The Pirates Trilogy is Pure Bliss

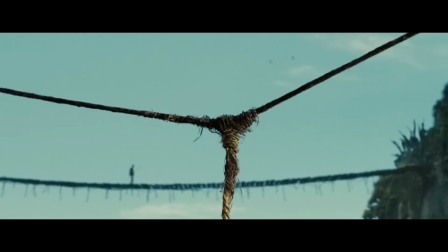I don't want to say inherently funny because comedy is subjective, but if you have watched enough movies, you will recognize them as moments where the filmmakers are trying to make you laugh.
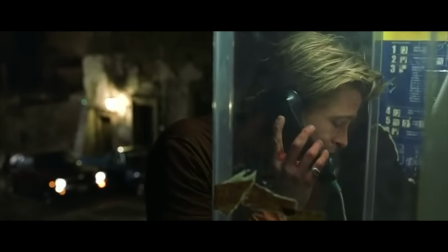For instance, have something in the background of a shot undermine what is happening in the foreground. Gore Verbinski does this constantly in his movies. In this shot, in The Mexican for instance, people steal Brad Pitt's car in the background while he is on the phone in the foreground.
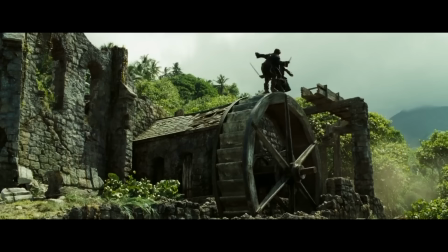In The Lone Ranger, an intense fight in the foreground is undermined by Tonto climbing a ladder in the background.
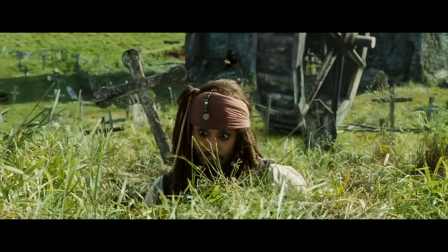In Deadman's Chest, Jack pulls himself out of an open grave in the foreground while a giant wheel rolls toward him in the background.
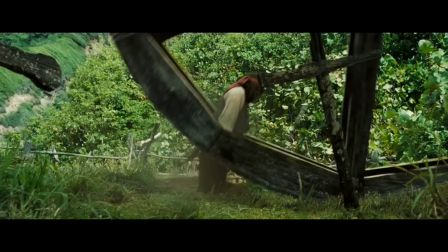This is basically about putting the setup and the payoff of a joke in the same image and creating anticipation in the audience for it.
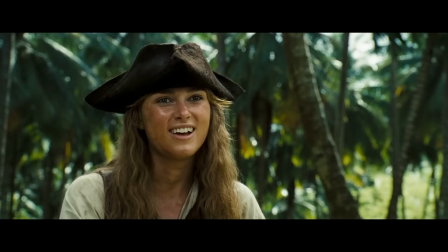Here's another instance of it in the same sequence.
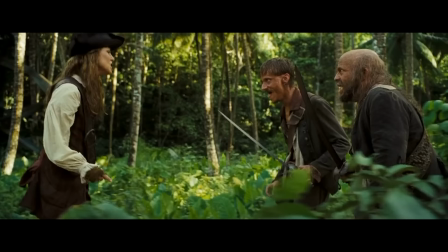While Elizabeth is in danger in the foreground, the silly three-way fight on the big wheel rolls by in the background, which is another point about framing.
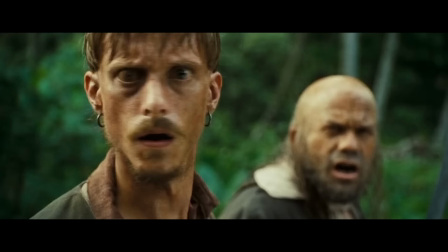Whenever things unexpectedly or quickly enter or leave the frame, the audience interprets it as a joke.
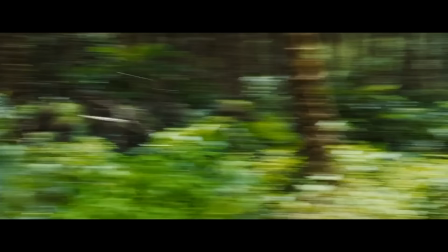This actually happens twice in that Elizabeth scene. First with the big wheel and then with the...
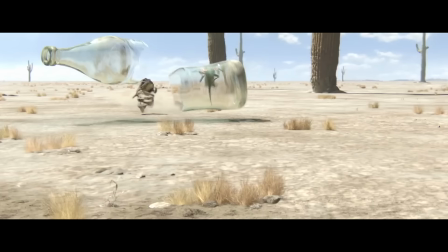Here's another example of it in another Gore Verbinski movie, Rango.
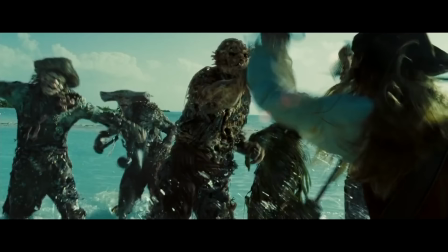Oh no, Elizabeth is in trouble again.
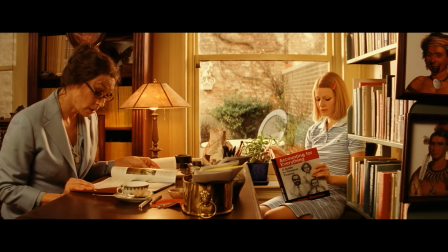These kinds of jokes are enhanced by a particular kind of shot that often has very little camera movement and where the camera is held level to the ground.
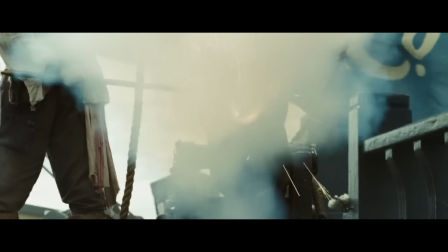This creates a kind of play-like look where things are able to come on or off stage.
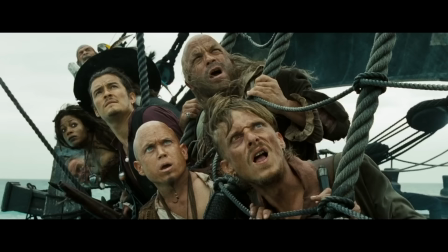Comedy shots also often pull back to make the protagonists look small, and when things are small our brains seem to think that that's funny.
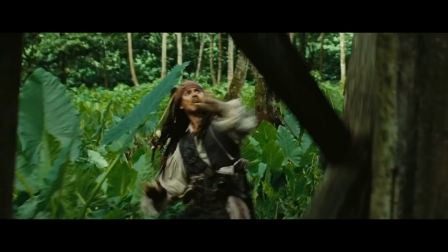Like when Will and What's-His-Face are fighting here and the cameras pointing up at them, they look awesome.
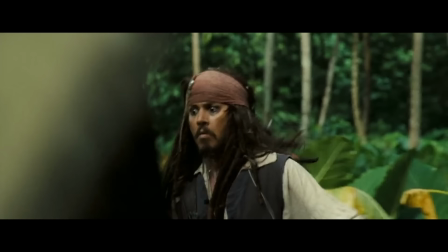When it's a flat shot and they're far away, it looks funny.
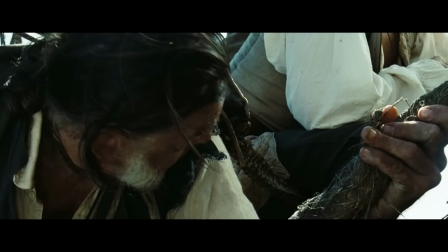I often think about this shot from Dead Man's Chest where six men fall to their deaths. You could film that scene in a hundred different ways to a hundred different effects.
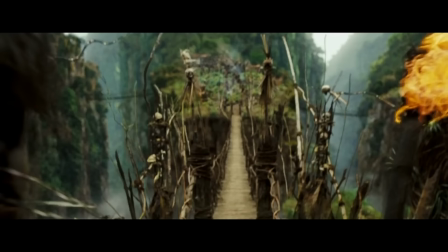Like imagine if the camera showed us the POV of the people inside the cage in their final moments. That would be horrifying, but because we have an overhead shot it reads as a joke.
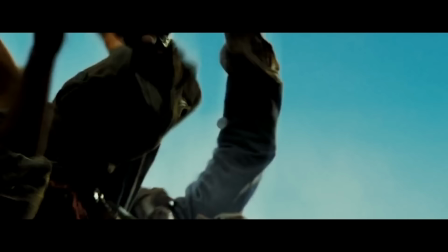Because look at them get small, suckers.
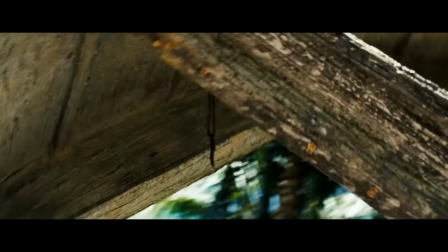All of these techniques and more are on constant display during both the major action comedy scenes of the sequels.
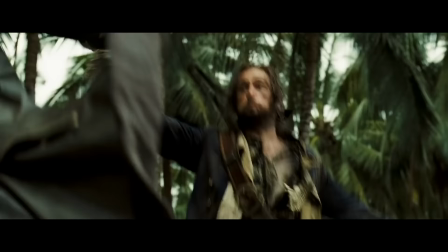The rolling ball scene and the rolling wheel scene. Is there something just inherently funny about things rolling?
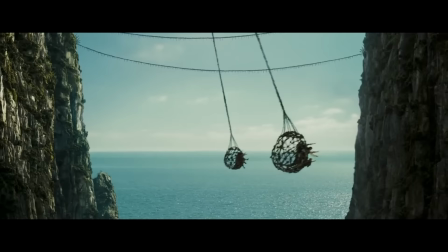I mean, I don't need to do any analysis to say that this shot is awesome. Another big part of this is the union between music and editing.
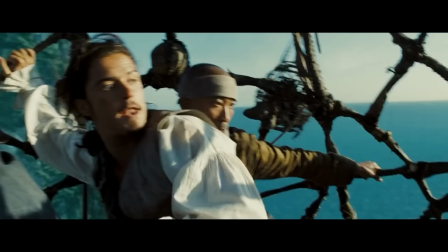The Pirates movies have one of the liveliest soundtracks out there.
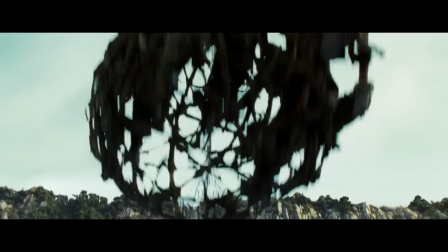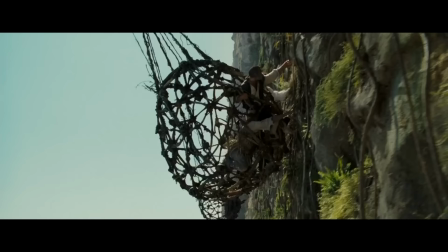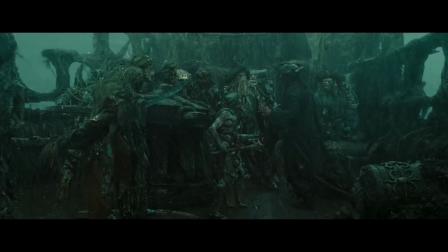but it isn't just that the music is good it's that the music is used with a purpose and the movie is edited to the beat here jack sparrow
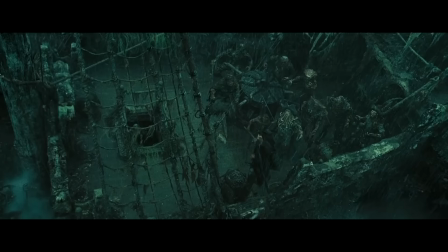swings up to the sails of a ship and the horns come in right when his feet touch the wood i know
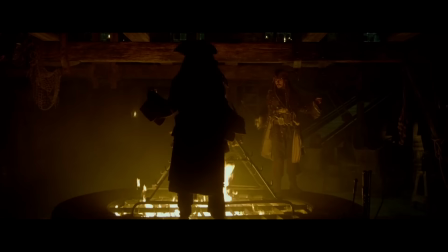that this sounds like the most basic thing in the world but i actually think it is a hugely underrated reason for why people did not connect with the later pirates movies
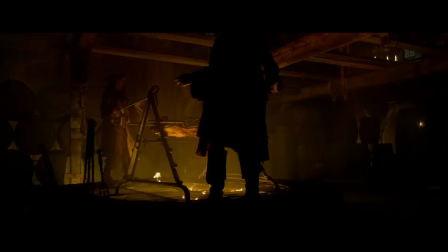that weren't helmed by verbinski the music in those movies does not as reliably capture the tone of the action and will often
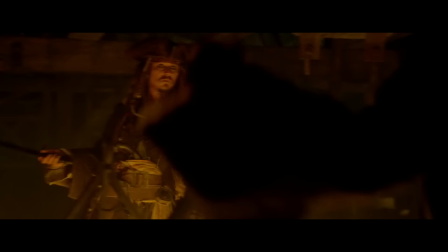repurpose old themes without much care for what that music originally meant.
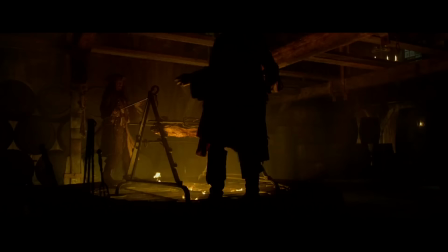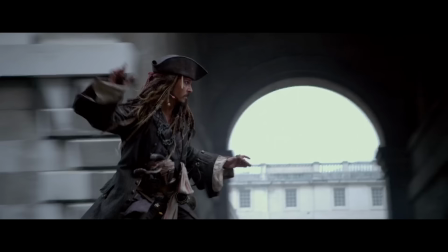Like the fourth movie opens with what should be a fanciful little escape scene, but the music has an unearned intensity to it.
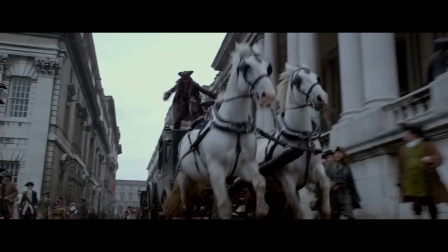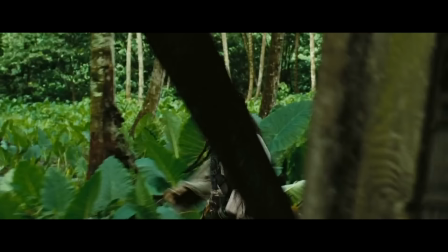But the original trilogy is flawless on this note. I can't describe it any other way than that when the music plays and I'm watching people swing swords, I want to be swinging a sword too.
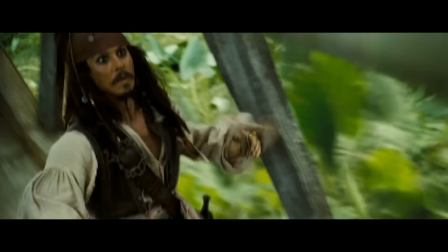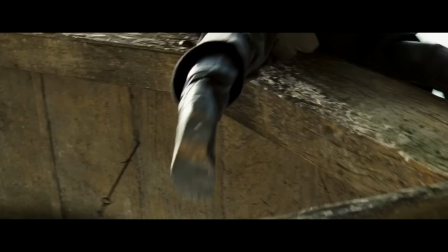Everything that I've described in this section, though, takes a lot of time, planning, and coordination to pull off.